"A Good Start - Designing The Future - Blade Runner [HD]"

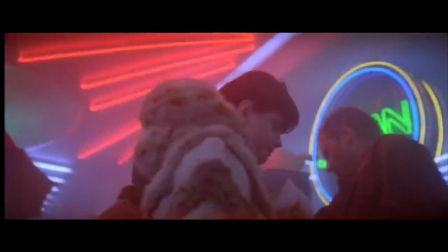And then they were going to inherit neon from One From the Heart, and they had made a purchase of something, and we were going to use it for the film in a new way.
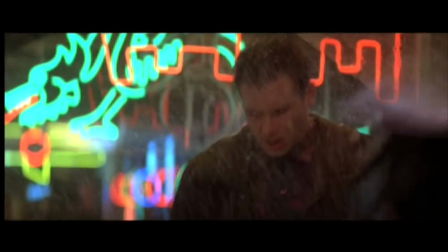I mean, we weren't going to make it look like it did in their film.
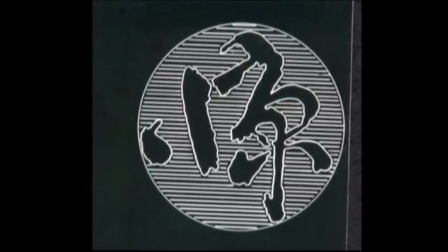I saw a poster that had this katakana or kanji letter form on it, and I said, what does that say?
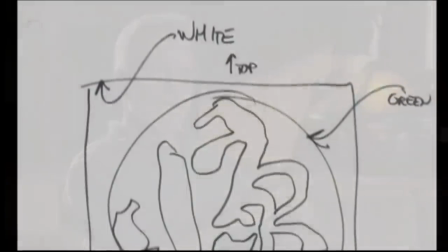And she said, well, that says origin. And so I turned that form of origin into the neon sign that's behind
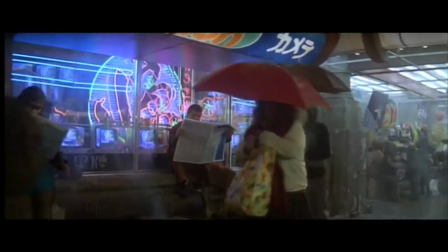Deckard when he's looking at the newspaper waiting to get served at the noodle bar.
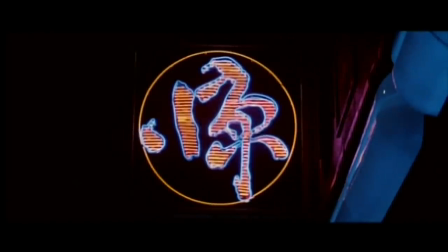And what the way I perceived it was that I could make it look like a map of the world,
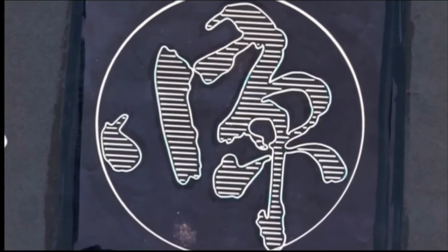because these look like landforms more than they look like letter forms to me, because I don't speak the Japanese. And I chose, you know, orange or pink and blue neon, and you see this glow.
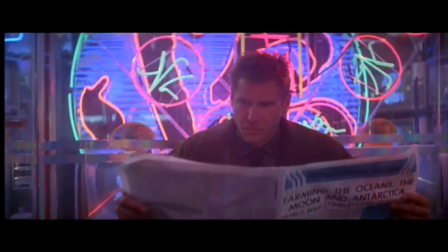And origin is really the question of Blade Runner.
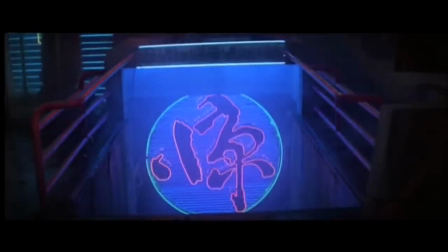It's kind of a hidden little secret that, you know, what is our origin?
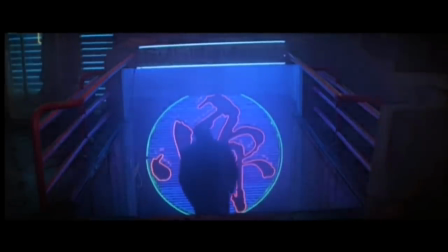Where do we come from? Who are we? The thing that was very smart about Ridley Scott was most English-speaking people aren't going to know what it says, but in those characters, it becomes visually very, very important. If you could read it, your eye would go to it and you'd be distracted. You would be looking at it and reading it, and he doesn't want you looking at it and reading it.
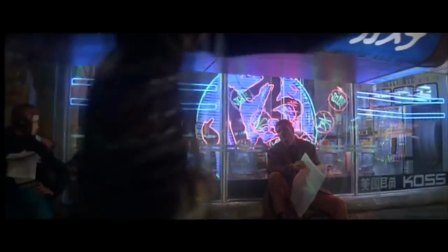He just wants you to be dazzled by how beautiful it is.
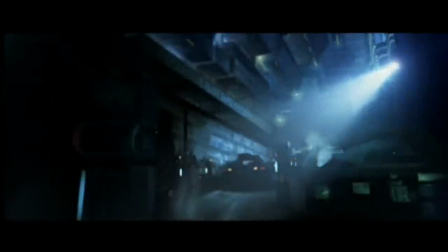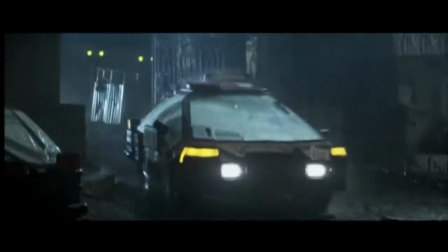Deckard's apartment, which is great, I think was a great Frank Lloyd Wright set.
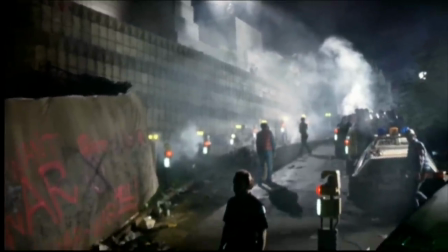We went in the Frank Lloyd Wright house and realized we couldn't really shoot there in practice because I was in there a long time. So Larry and I, he took castings off the walls of the Ennis house.
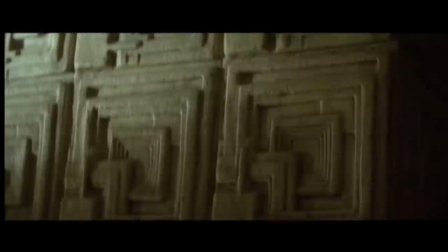We had also gone to the Frank Lloyd Wright Ennis Brown house. But when we had gotten to Lloyd Wright's house and I had photographed it, I realized the way the concrete blocks were designed and broken out in coffers, and it literally felt like a cave enclosure.
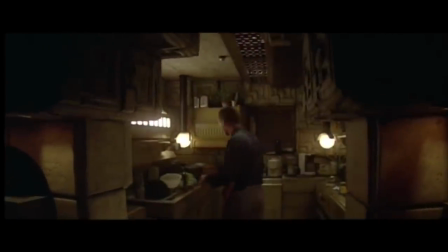That was the whole tip-off for the whole set. For me, design-wise, it was to make it feel totally claustrophobic. I designed the interior of Deckard's bedroom, which was supposed to be the ultimate, you know,
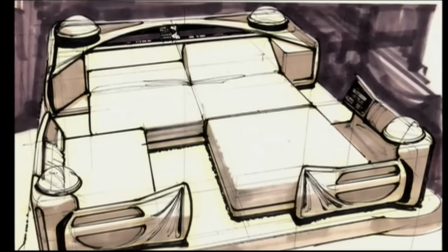movable bachelor pad fun pit kind of thing. That was never built.
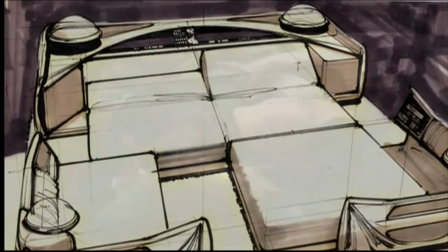Some of the things that he did didn't work, and we let him know.
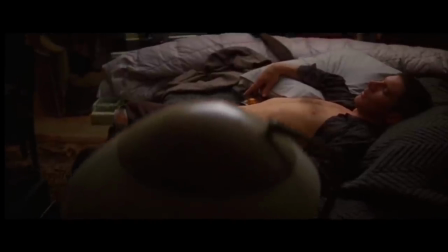It was more Playboy-ish. It belonged in a Playboy magazine conceptual apartment kind of thing as opposed to Blade Runner.
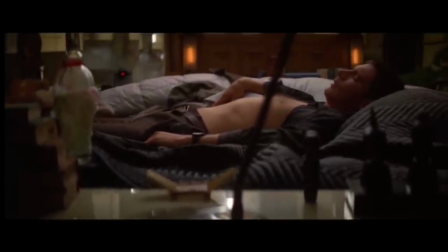I would have discussions with the director, and then I would have to go back and revise not just designs, but revise what they're going to cost me because things got bigger, better, best.
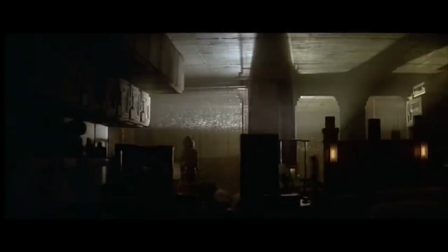So consequently,
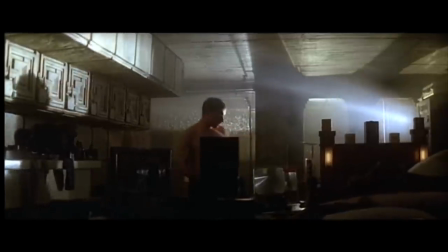Deckard's one-bedroom apartment, which was supposed to run $45,000 or $50,000 at that time, ran at that time $175,000.
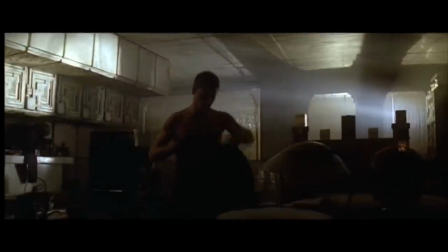But I'd never budgeted an apartment to cost $175,000. There was never that need.
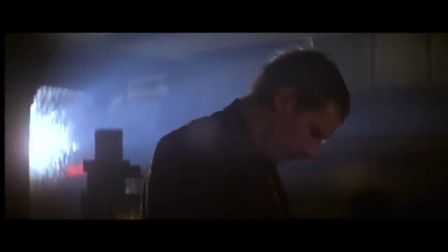But when I got done with my meetings with Ridley, the need was there. We were several weeks into the shoot, and I was around, and I was writing pages, and I would rush them over to the set,
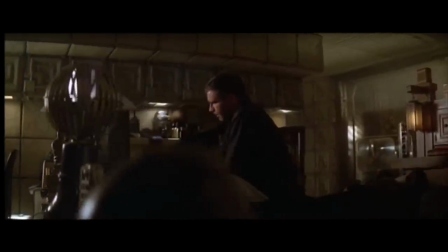and sometimes Ridley'd already had a new idea, so my pages were totally outdated before he ever read them. And so, you know, that's the kind of thing that can make you crazy. I brought some pages over to Ridley, right?
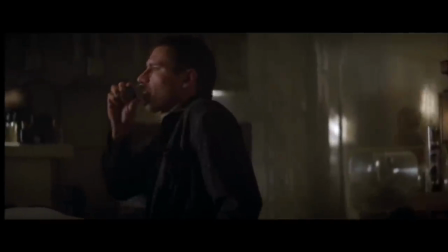And in the course of while I was there,
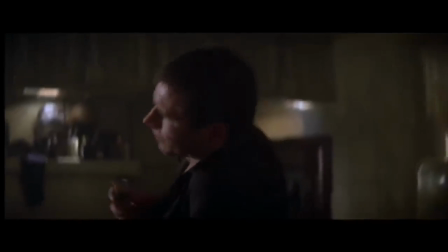they struck for the day, and the lights went off, and there's just this apartment.